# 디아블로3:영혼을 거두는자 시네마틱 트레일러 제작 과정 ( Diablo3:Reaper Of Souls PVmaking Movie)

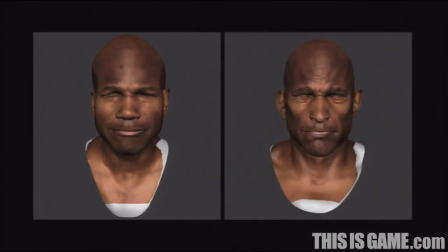And we set up the neutral on himself, and then we successfully using the tool to transfer from one to the other.
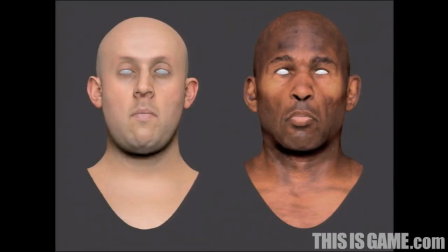So here's a little video that's, you know, test video done by himself.
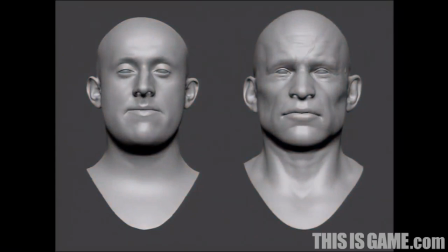Actually, that's, you know, Bernardo's face, you know, just for testing purpose, how the system works with one facial structure to the other, very different kind of facial structure.
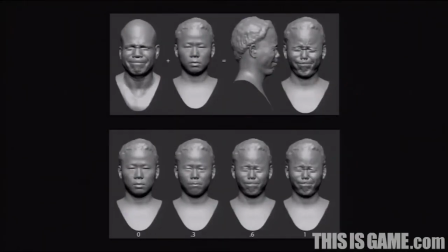The transfer was very successful. You can see you got a lot of stuff, all of the transfer.
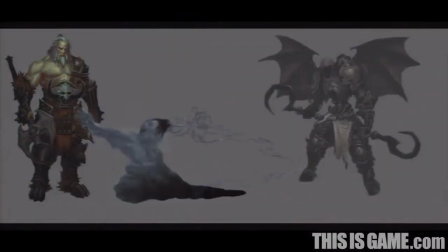Malthiel needed to steal souls, and he wasn't quite sure what it was going to look like, but he wanted something different and new.
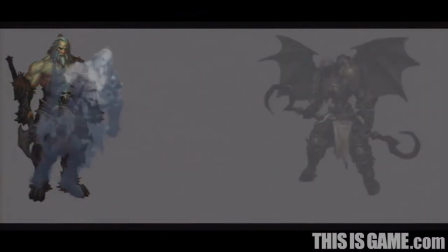So I pitched this series of images to Mark. At the time, we didn't really know who Malthiel was going to fight.
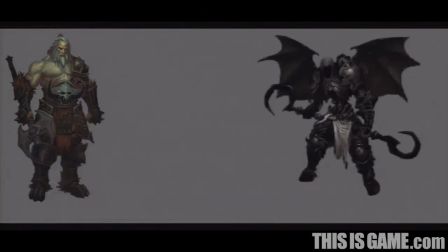So I used some concept art of Barbarian because the Barbarian had to break it to me.
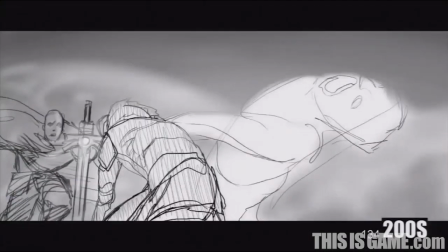Mark had to break it to me that I really couldn't have one effect shot be half the cinematic. Shocking.
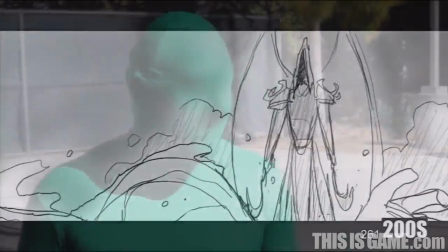You know, it's odd, you know. So we cut it down. We really knew this is what we wanted.
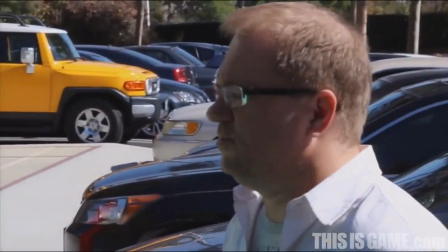But there was still one question left, and it was kind of a big one, and that's how we're going to make this.
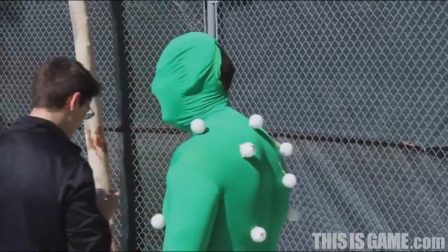So we kind of started the same way animation does, with reference, you know.
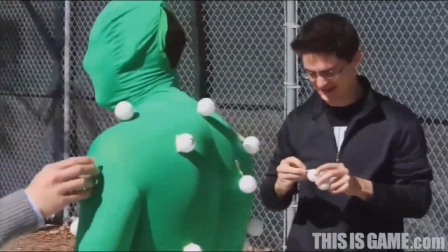But, you know, we have a camera too. But at the same time, we take things to a bit more of a technical level in effects.
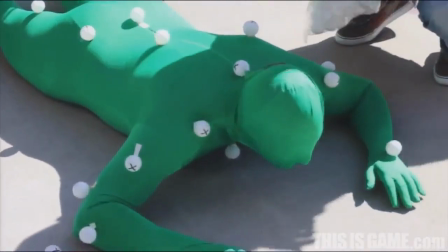We use a lot of highly specialized tools that really track all the data.
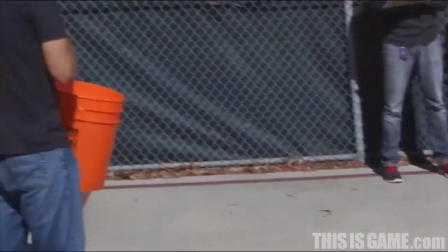And it's really sophisticated technology in a really controlled environment.
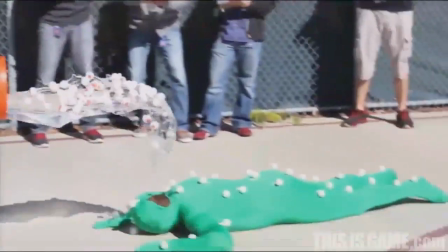This looks like science. Yeah, you can see some of all this going on right here.
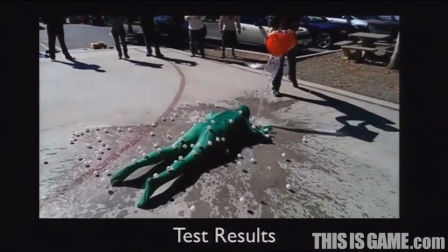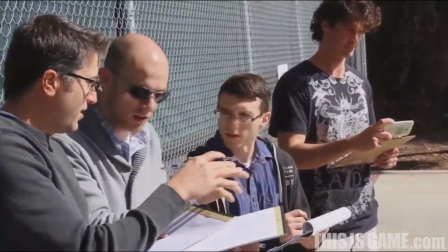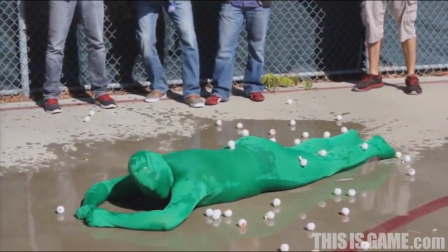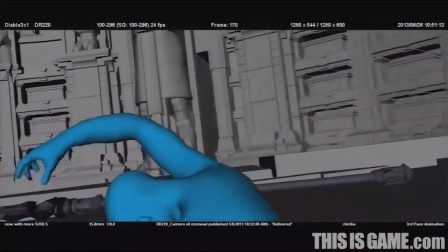We really got together our teamwork. We worked closely with the effects team. Teamwork is a really important thing at Blizzard.
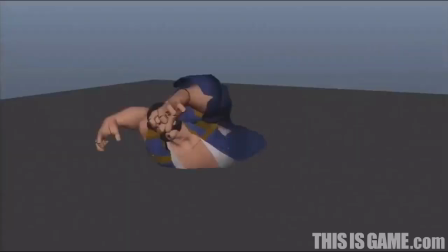The first thing we did was one of our lead animators, Ricardo,
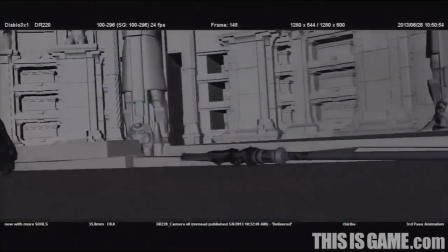did this test animation using the only rig we had at the time to match more and integrate with the water effect.
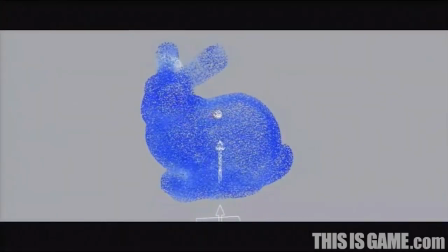It was something great to work with. Once that was kind of squared away, I could focus on my challenge at hand.
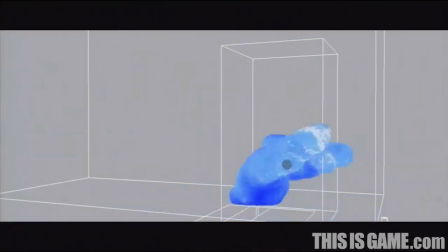And that was like, how are we going to change liquids into shapes? And it turns out there's actually some really great techniques for doing just that.
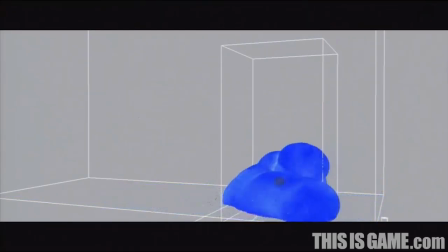And with those you can do things like this, where you take a cube and you turn it into a bunny rabbit.
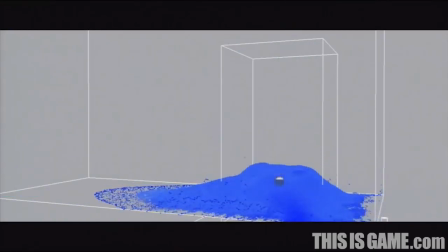I mean, because what says evil like a liquid bunny rabbit, you know?
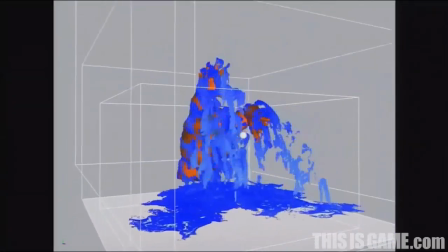But the problem with that is when you take that to an animated character, you get what I call the bubble man.
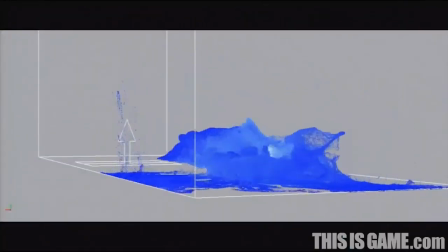And basically there's too much liquid to really form all the details, so you kind of lose a lot of the fluid nature,
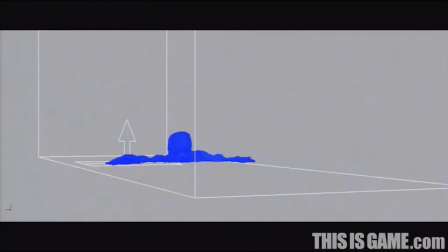but also lose a lot of the original character animation as well.
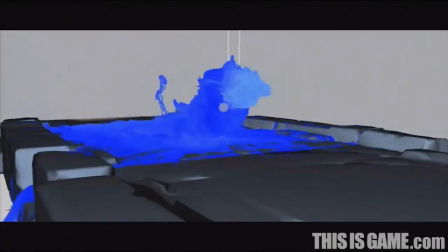So we thought maybe we could just emit a little bit of liquid off of the character, and that actually does something really cool.
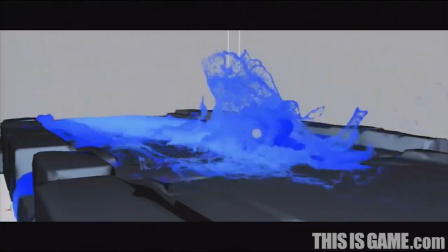You start to get some of that fluid nature back in there, but it wasn't the total answer to the problem.
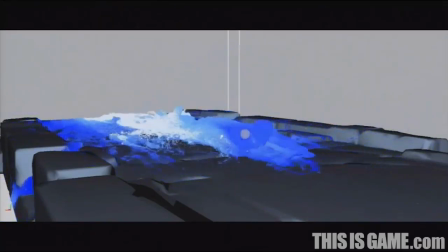So we thought, well, if emitting a little bit worked, why not emit off the entire character?
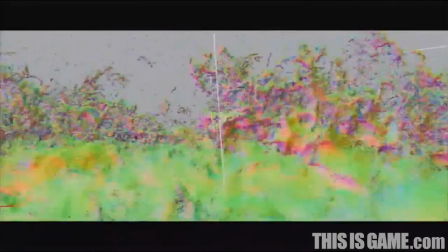And so the bridge doesn't fill up with liquid. We attract it back to itself, you know, much like we did at the beginning.
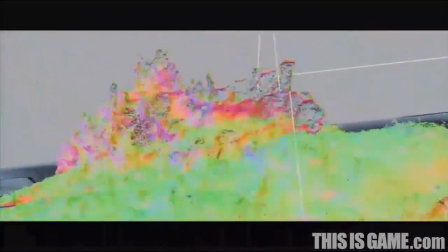And that actually does some really cool stuff. And as you start pushing that more and more, you get lots of detail, and you really keep that fluid nature that we were after from the beginning.
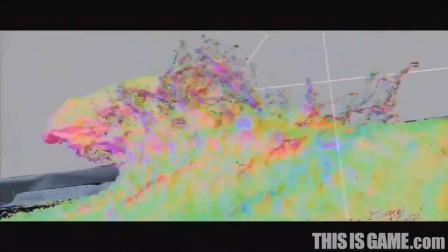And it was right around this time that we actually got the finished animation, and so we could really just crank it up to 11. And at this point we start throwing more particles at it, and there's so many particles it starts to look like a smooth surface.
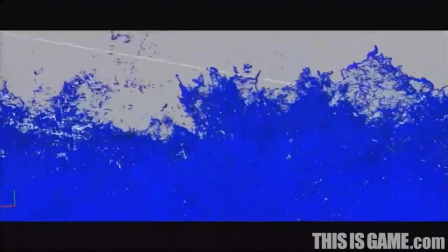There's roughly about 110 million particles at this point,
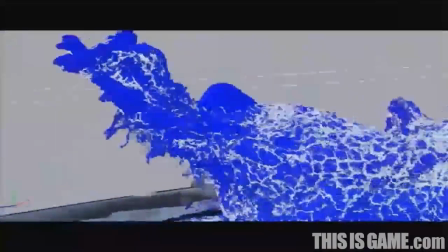which is ten times the number of particles we actually use for flooding Thousand Needles in the Cataclysm cinematic.
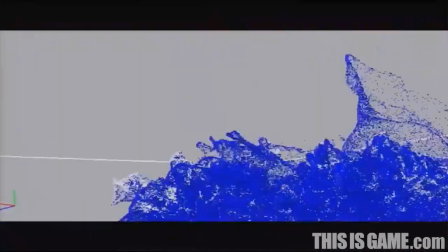So we might have gone a little overboard, but I think it really helped. Nah.
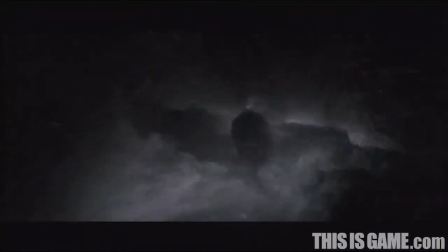But if that was enough, we then also add back in that dripping simulation that we were doing at the beginning. And you always need more detail. So we add in a foam simulation. And with that foam simulation, it just kind of rides along on top of the other simulation and really accentuates the details in certain areas.
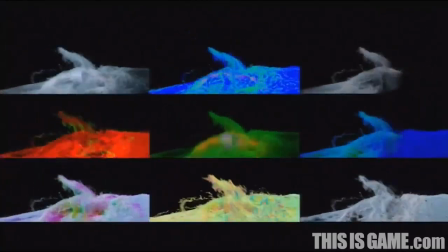But if that's not enough, why not throw even more particles at it?